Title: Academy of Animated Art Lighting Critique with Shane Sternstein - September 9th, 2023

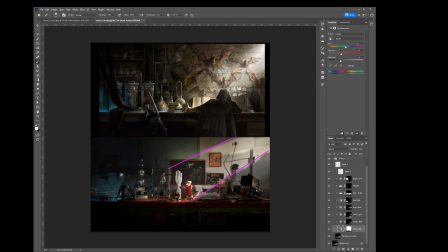1241s
And then we're going to want to shift some of these colors, such as this light, to a little bit more green to help feel analogous in our color scheme. So we have warmer greens in the foreground, we have cooler greens in the background,
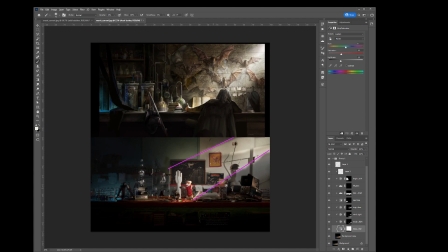1259s
again helping with our separation between foreground and background, helps with the plane changes. The other thing you might not have noticed was when I hit with this more light, you'll see like I'm hitting the edges,
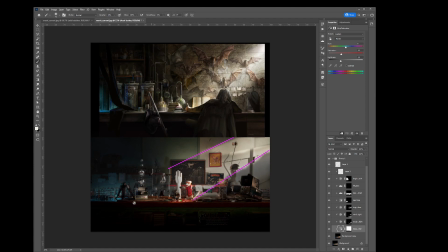1275s
rimming this character a bit, and also hitting light on the top planes of the table. So that way we're creating what's known as a plane change. We have our front plane and we have our top plane. So we have a lighter plane up above, darker plane in the front.
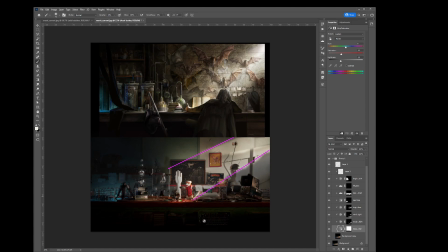1295s
So we're always looking at how can we shape. It's a puzzle piece. How do we shape? How do we separate? What things do we need to simplify? What things do we need to have a little bit more complex, and get our eye to focus on that?
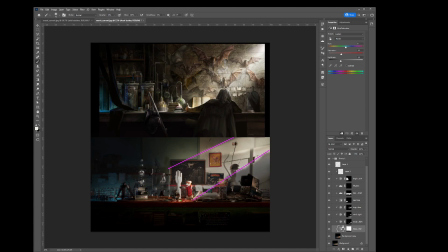1311s
So those are some steps you can take to help focus our eye, get it a little bit closer to what this reference is, and simplify the image, going from this to this.
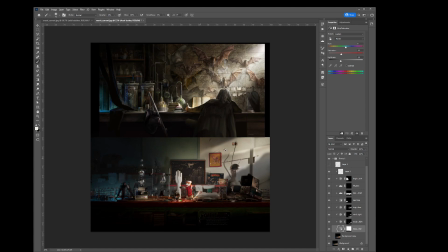1327s
All right, so great start. Keep going. If you have any questions, let me know, and happy lighting.